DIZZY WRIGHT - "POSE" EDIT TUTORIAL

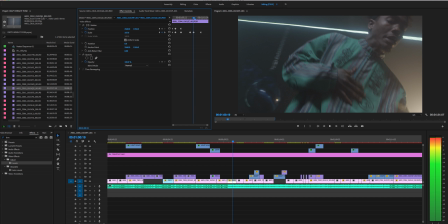We'll go to 170. and then a few more frames over, zooming back out,
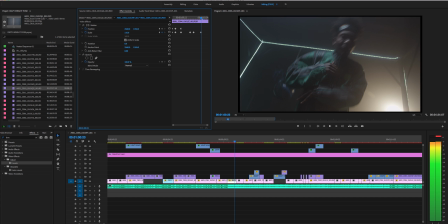resetting it back to 100, its normal, normal size, and now you have.
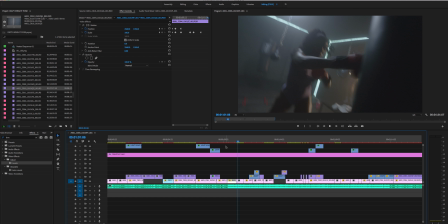Okay, let me play with it, play with it. Let me play with it, play with it.
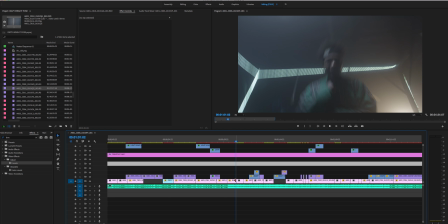Let me play with it.
Simple effect, but you can see how it just, comes together with the music. It just correlates so well, and just something so simple enhances the visual, enhances the song, or the song enhances the visual, vice versa.
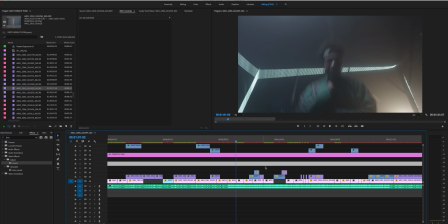So, simple effects you can do. Keyframes are important for any sort of effect, whether it's a flash or, motion punch like that.
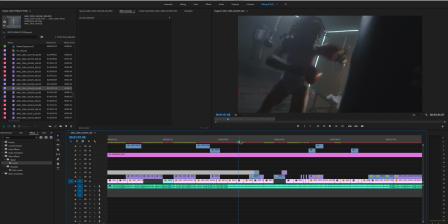Again, here, this is all handheld movement from me when I was shooting, and I timed it up with the little, I don't know if it's a synth. It's not a synth, but something in the background, the dun dun dun, and I have her punching on the beat.
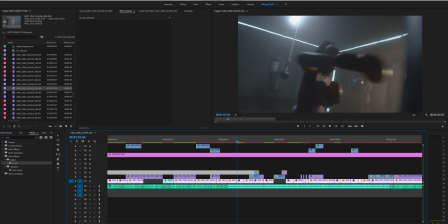Little things like that are important when you're editing a video.
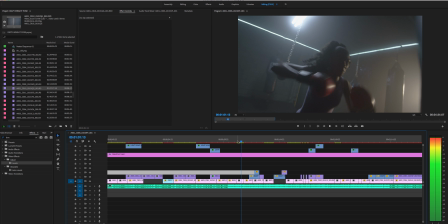So you can hear it, punch, punch. So if you watch it closely,
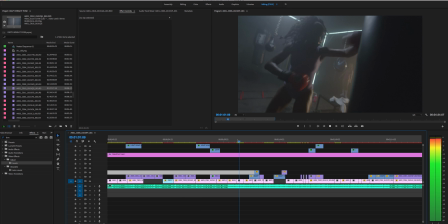so you can see little things like that in an edit matter. Attention to detail.
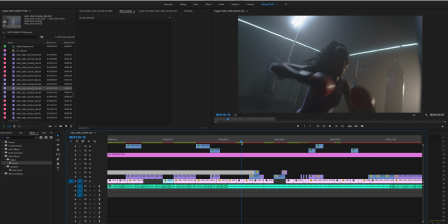Listen to the song, listen to the music, and time up your visuals and effects to the song and the music.
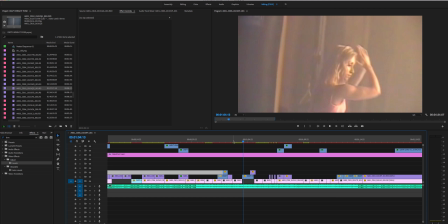Same thing here. The big beat, I have her throw a punch.
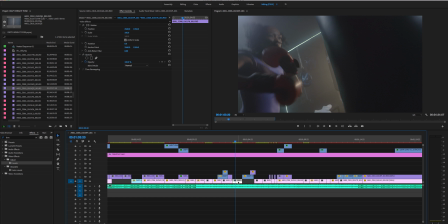And if I wanted to, I could even enhance that even more with what I said, a scale punch, remember?
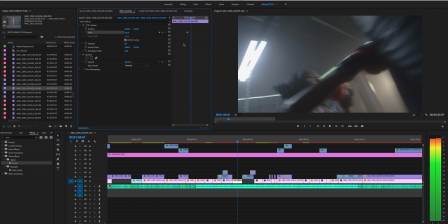So we'll go here, scale punch, go here, and then make another keyframe.
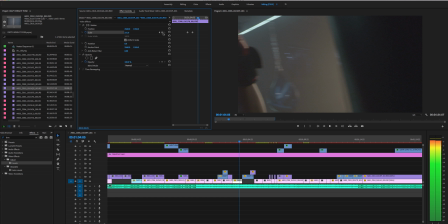We're going to zoom in on that, right on the glove, go a couple frames over, make another keyframe, and back to the original size.
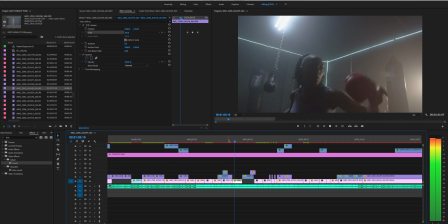So now let's see what that looks like. See, it just adds that boom, that punch to it.
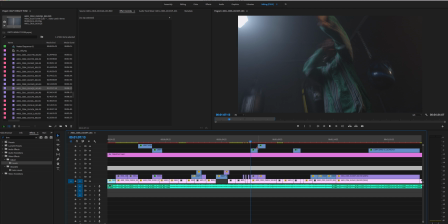And then right here on that dun dun dun,
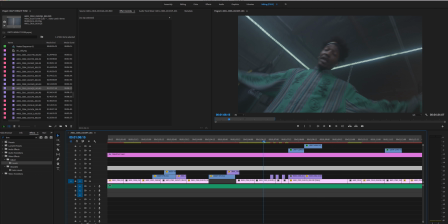I simply freeze framed each one. So when that beat hits,
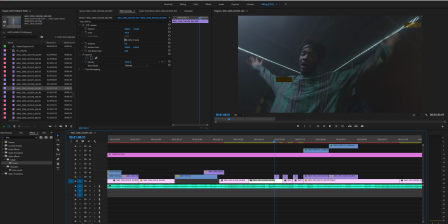that ding, I took this clip right here and I simply did a clip, video options, frame hold. That'll create a freeze frame. I let it run for like 2 frames, 3 frames, and then I let the clip play through again.
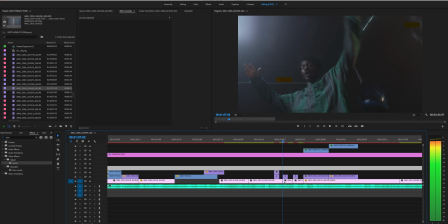And then I freeze frame on the next beat, that little dun, did a freeze frame, put it up top, same thing, freeze frame, put it up top, let the clip continue to run. So it kind of does this freeze frame glitch effect.
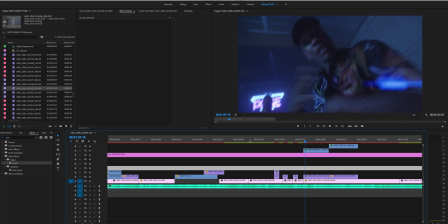Right on the beat, right on those dun dun duns.
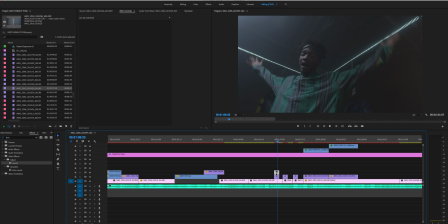And then to enhance it a little bit more, I used a Magic Bullet Universe plugin that kind of adds a slight bit of glitch. Nothing too crazy. It was just, I think it's called, Universe Glitch.
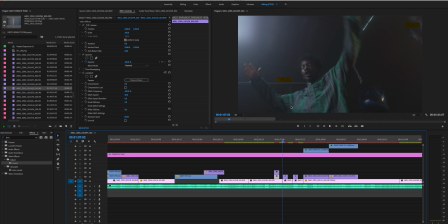Just very small glitches. You can see them right here, right here. I could have made it a little more intense, but something small just to add a little extra effect to it. But so if you ever want to make a freeze frame hold, that's how you make a freeze frame hold.
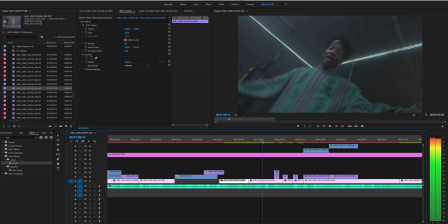You do clip, you hold on the clip wherever you want to be. Say it's right there, that's where I want the freeze frame.
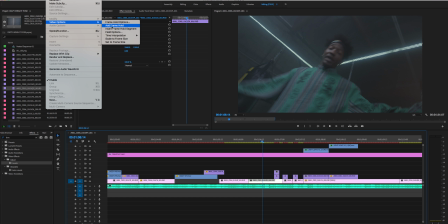You go to clip, video options, add frame hold. That'll create literally a straight freeze frame.
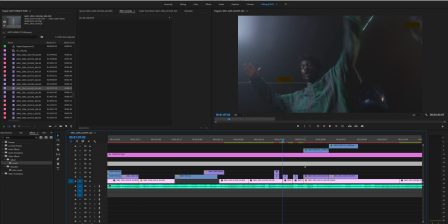So yep, that's how I did that effect. More light leaks.
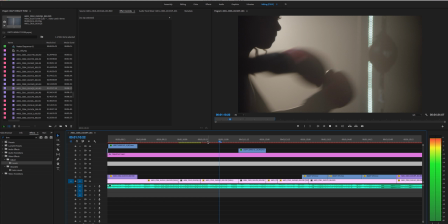Again, punch to the beat. Another light leak.
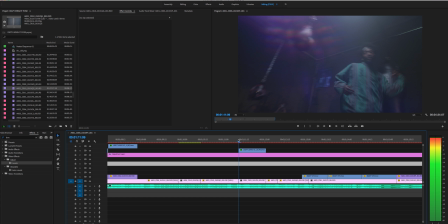As he fades away, I fade it out.
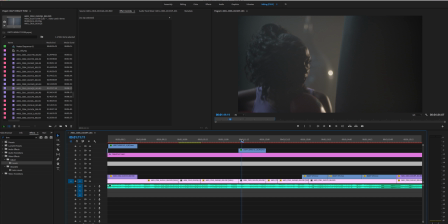So I could have even done a digital punch right there. Let's just try it, see how it looks.